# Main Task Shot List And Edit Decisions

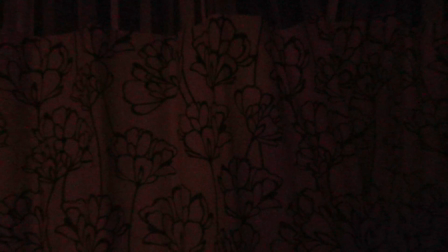[0:01]
Black flag on the window seat. The first shot shows curtains being drawn over a window. This symbolises the fact that the protagonist hides away from the outside world. After the curtains close, the screen becomes darker.
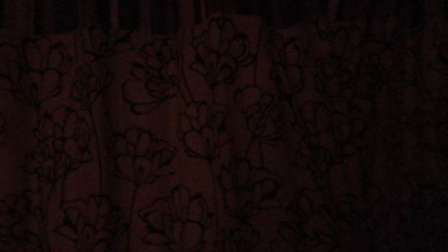[0:13]
This is due to an effect that we added to add to the fact that the rest of the scene is darker than this one, to bridge a gap between them as a transition.
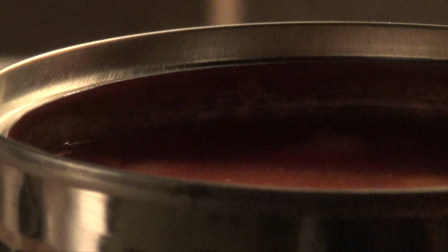[0:24]
The second shot shows a can of beans being opened. We chose beans as they're a food most often eaten by lonely homeless people who do not have ovens and so heat beans or eat them cold. And we took off the wrapper from this can of beans to make them look even more cheap and unbranded.
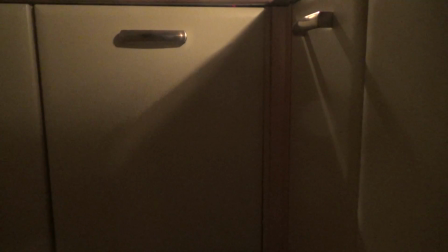[0:43]
This shot shows a shadow moving over a cabinet. This is to show an awareness that there is a presence inside of the room that is moving, the protagonist.
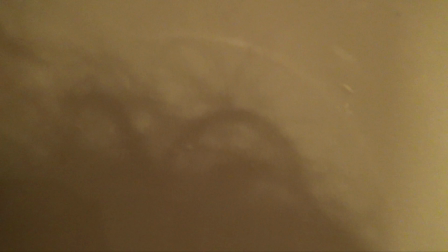[0:50]
However, we do not see the full thing, we only see the shadow. This shot shows another shadow moving, the shadow of the protagonist's hair, as he moves in front of a cabinet.
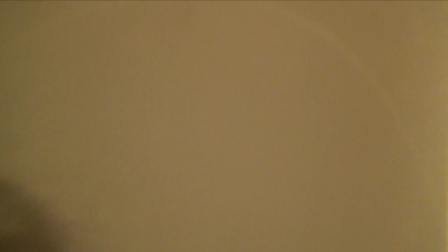[0:58]
This is to bring awareness of the fact that this is an actual person, as the silhouette of hair is recognisable.
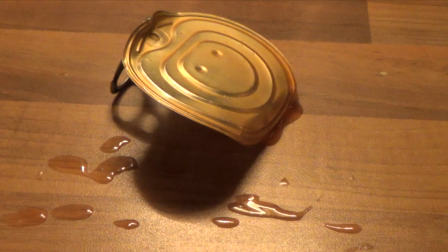[1:06]
The next shot shows the lid of the bean tin surrounded by bean juice. This is just to show a through line of action that the bean tin has been opened, and this is evidence of it.
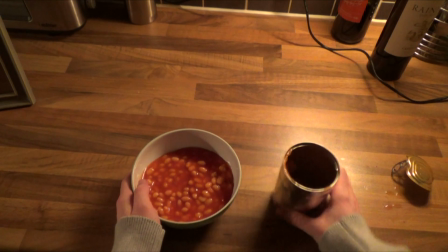[1:15]
The next shot shows the nameless protagonist putting the beans into a bowl. Now, this shot was slowed down from its original speed, as it was felt that it took too quickly. This shot was slowed down from its original speed, as it was felt that the action was too fast.
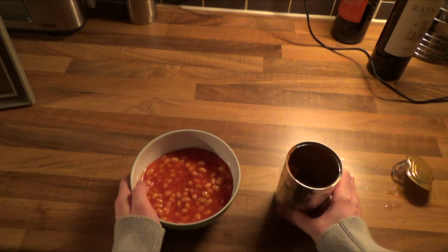[1:33]
However, the sound effects remain at their original speed, so we have to move them around to fit the new, slower action. If you look carefully, you can see that the sound effects are not perfectly in sync with the action, but they work rhythmically with the background music.
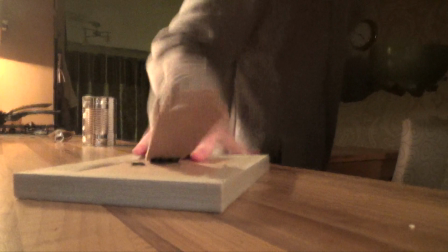[1:47]
Right, the next shot shows the protagonist slamming down a picture frame. It is never seen what is inside of the picture frame. The sound effect of the slam works rhythmically with the music, as do the sound effects in the previous scene.
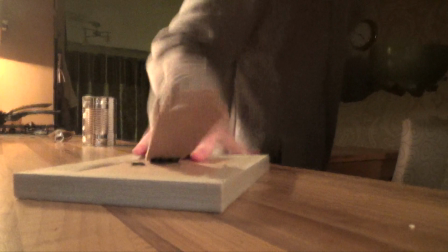[1:59]
The protagonist then turns around and walks away. We made sure on purpose to keep what was inside of the picture frame out of view of the audience, to add a sense of mystery and unknowing.
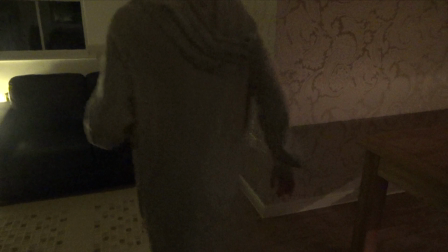[2:10]
The next shot is a functional shot, continuing the through line of action, showing the nameless protagonist walking over to the sofa.
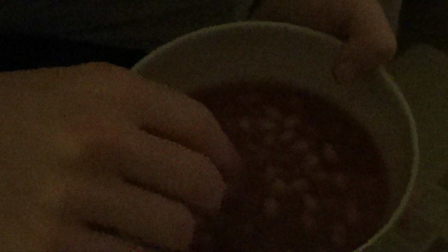[2:20]
The following shot is a close-up shot showing the nameless protagonist's hand picking up a cold bean.
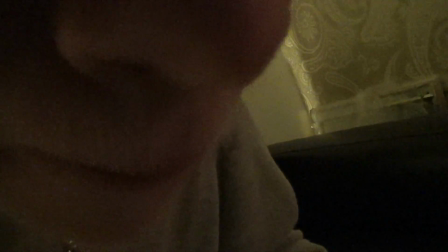[2:26]
The following shot shows the nameless protagonist eating the cold bean, using his hands, with sound effects that are graphic and intentionally uncomfortable, result in the audience feeling mildly discomforted.
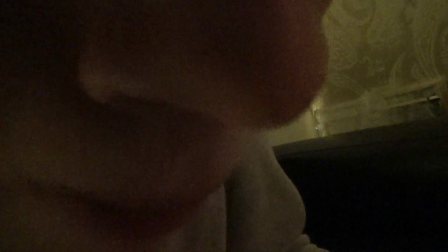[2:38]
We have continually received criticism for this scene and the sound effect, however, we have kept it in due to the fact that it makes the film into a more novel experience.
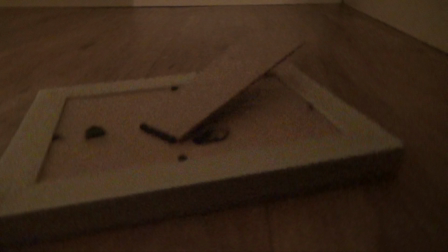[2:46]
The following shot shows the picture frame falling down onto the floor quickly. The very last frames of the scene have an earthquake effect added to them to imply that there has been some sort of shaking as a result of the picture frame falling down onto the ground.
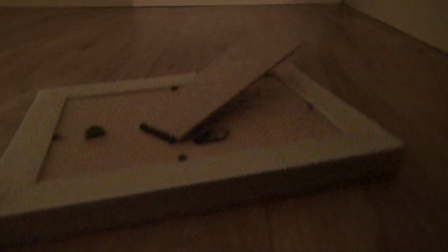[3:00]
It is still not clear what is inside of the picture frame. It's a very quick shot from a low angle, around the floor level where the picture frame falls.
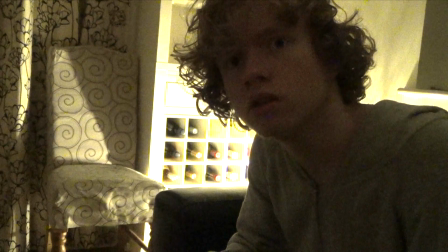[3:07]
The following shot shows the protagonist reacting to this. He turns around and looks in the direction of the picture frame.
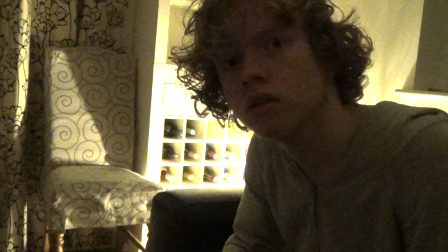[3:14]
It is important to note that the picture frame could not have just fallen off from the place it was placed before, so it is implied that there may be some sort of supernatural procedure at work.
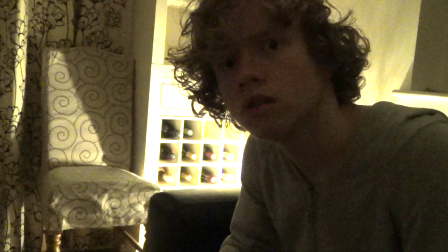[3:22]
It is the first time we see his face in full, clear view.
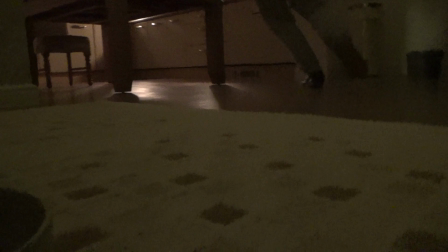[3:26]
This is followed by a low-angle shot of the protagonist placing down his bowl of beans and running over to the site of the fall.
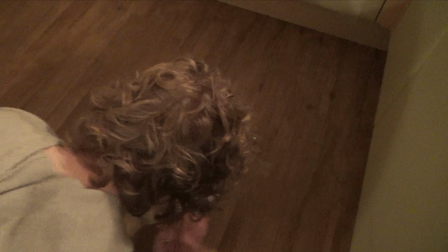[3:36]
The following shot sees him pick up the picture frame as the sound of glass that is smashed rustling around plays, because the picture frame has smashed its glass.
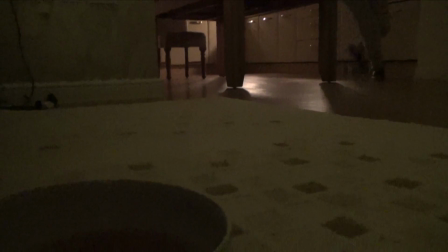[3:50]
The next shot sees the protagonist running back in a similar angle to the shot where he puts down his beans to the sofa.
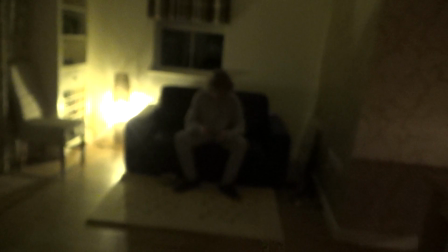[3:57]
The next shot is an out-of-focus shot that sees the protagonist run over to the sofa, sit down, and then regains focus as he throws his head down.
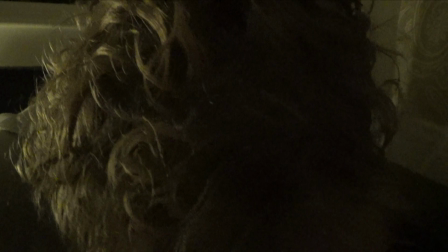[4:05]
The next shot is a close-up of his hair as his head shakes.